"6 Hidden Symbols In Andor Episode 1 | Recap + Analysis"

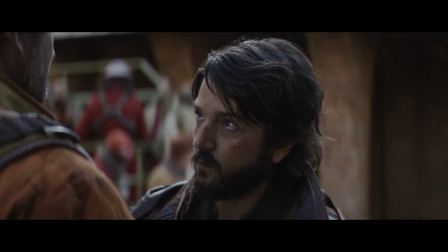8:11 Even when he asks Brasso to lie for him, Brasso stands over him, almost in an intimidating fashion as they make up a lie together.
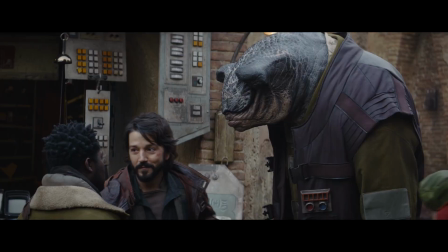8:21 Later, somebody tries to get Cassian to give him money, using a big friend of Cassian's as added intimidation.
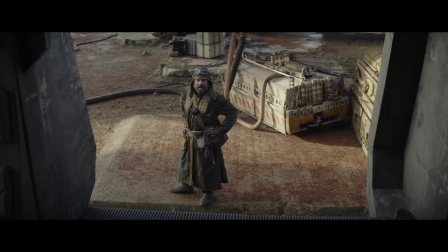8:28 Finally, what about the ending scene where Cassian talks down to the shipyard groundskeeper from Hight?
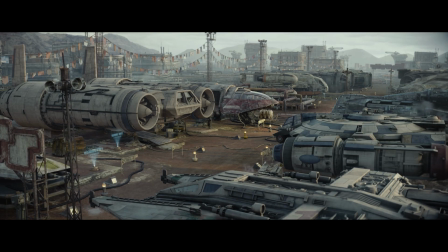8:34 Not only are there a lot of visual power dynamics, but spoken ones.
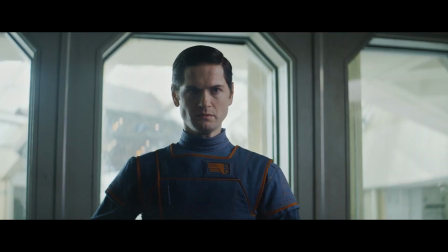8:38 Chief Hine laments about one of the murdered Primor employees who fell a long way in the chain of command.
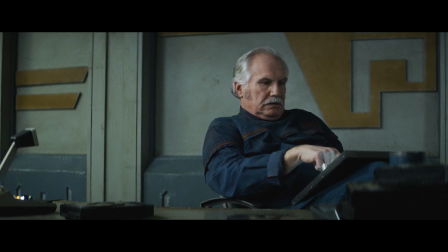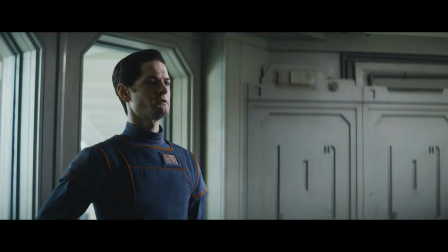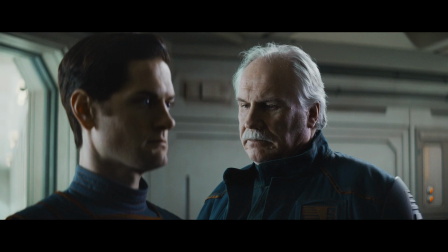8:55 Chief Hyen himself needs to go report to the Empire, and he even tells Cyril to not put his feet up on the desk while he's gone.
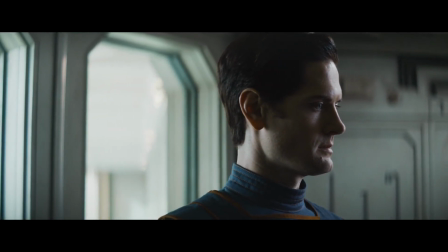9:03 Don't put your feet on my desk in my absence and let's have an accident report waiting when I get back.
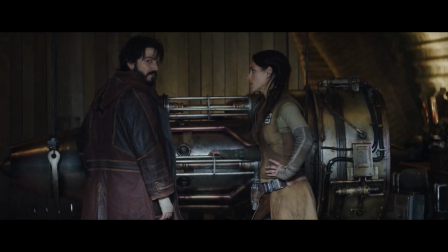9:09 Not to mention the fact that Cassian wants to get into contact with Bix's buyer immediately. Someone who's literally at the top of the rebel chain of command.
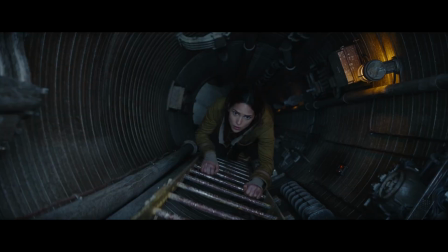9:17 And what does Bix have to do to contact this mysterious figure? She must climb a ladder and hack into a communications relay to send a message to him.
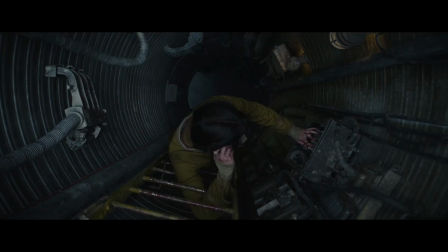9:26 She must literally get higher on this planet to reach her superior.
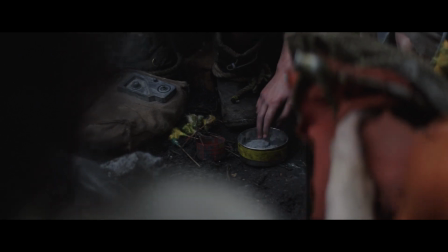9:32 Then we have the scene of Cassian as a boy who wants to be a part of the scouting party, but initially gets turned down by a boy sitting next to him.
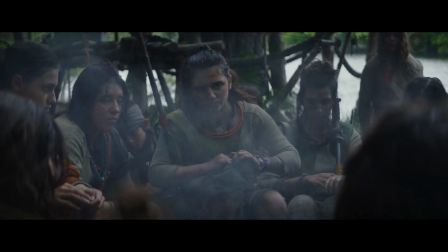9:41 Andor will continue to play with height and climbing and power dynamics throughout the show, so stay tuned on that.
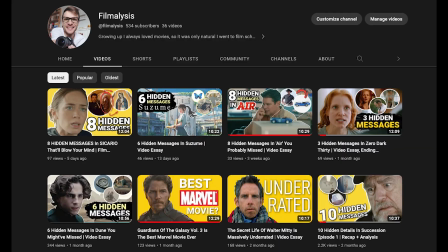9:48 Thank you so much for watching this video. I'm going to be releasing a breakdown for every episode of Andor Moving Forward, so subscribe to my channel if you want to get them.
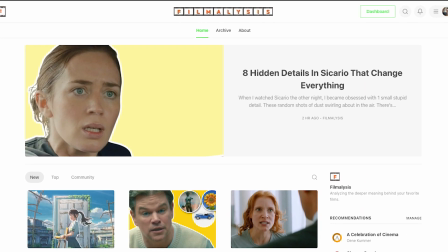9:57 Also, consider subscribing to my Substack newsletter. The link is down below in the description.
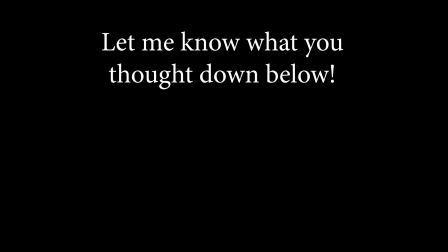10:02 It's free. I'd love to hear what you thought of Andor Episode 1 and Andor as a series in general down below in the comments section. Thank you all for watching. See you next time.